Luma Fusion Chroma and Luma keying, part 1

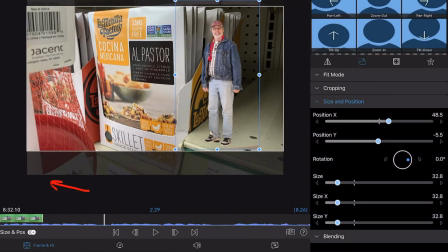And then we'll just blank that out for a minute, turn that off, and then go in here and get over here to the
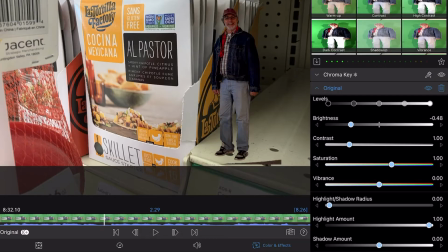color presets. Put an original on here, take the brightness down to nothing, the contrast down to nothing.
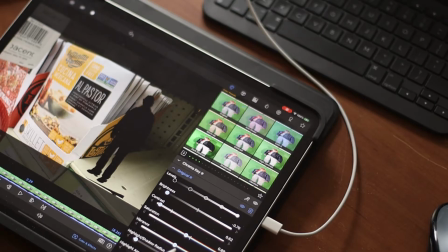We see we are making ourselves a black version of that clip.
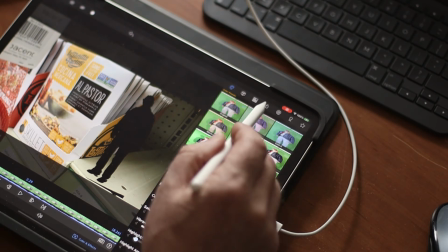Then we'll add some
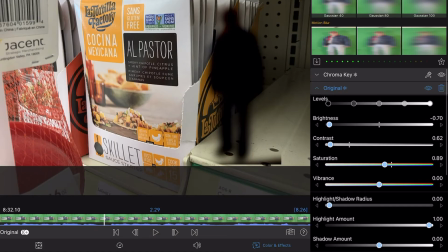Gaussian blur,
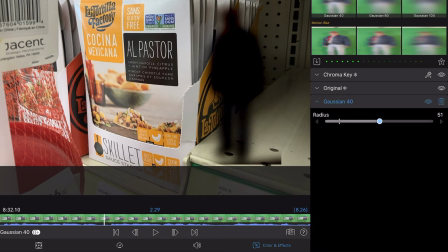maybe 40, maybe, yes, somewhere in there.
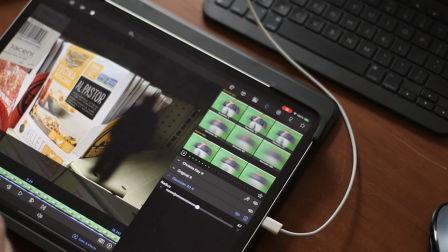And then what we're going to have to do here is take this down to a
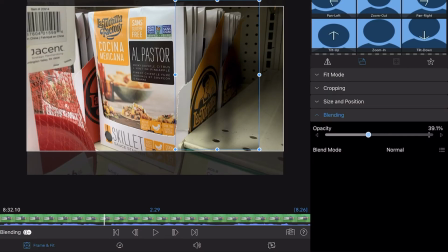opacity of something that looks actually reasonable. What we'll do is we'll crop it down from the top.
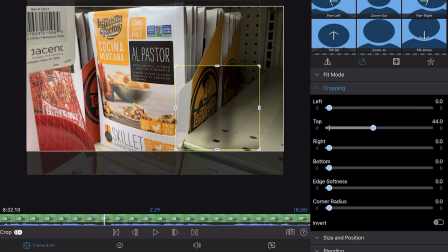Because the shadow, you know, it'll get really black back there, and then we'll hit the soft edges so that it just kind of
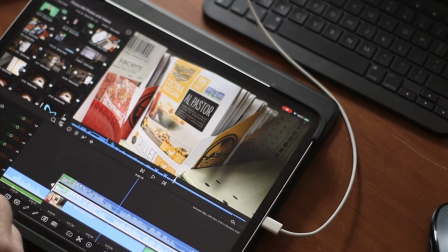fades away. Then let's go back to the timeline and put a front guy back in.
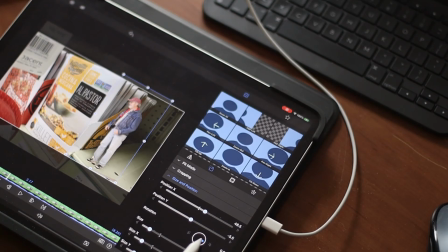And now we will rotate this guy.
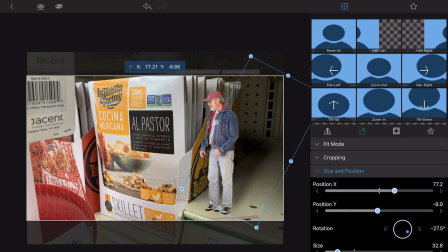Probably something like that, so it kind of follows the light, and we'll move him back like that.
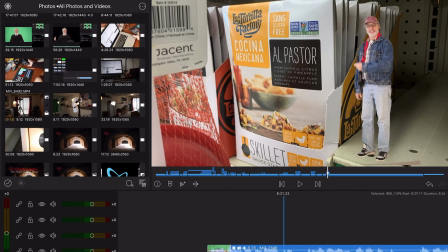And there we are. We've got a shadow that actually moves with me.
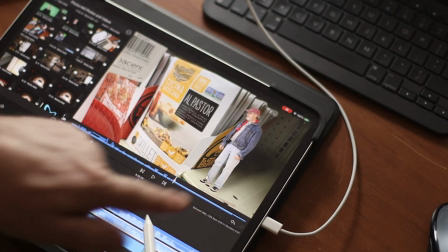See what my hand does there? The shadow comes in there. Makes it look like way more realistic. Now, there's a lot of other things you can do, a lot of other effects that you can do by keying out, like a lot. And we'll talk about those, and I'll make some little videos on different ones, different projects as examples. And we'll see how we can animate texts and logos and key out using the green screen or whatever to key out the parts that we don't want. And you just let your imagination run wild. So we'll follow this up with a few more projects that'll help us at least get the concept and get the ideas of things that we could try on our own.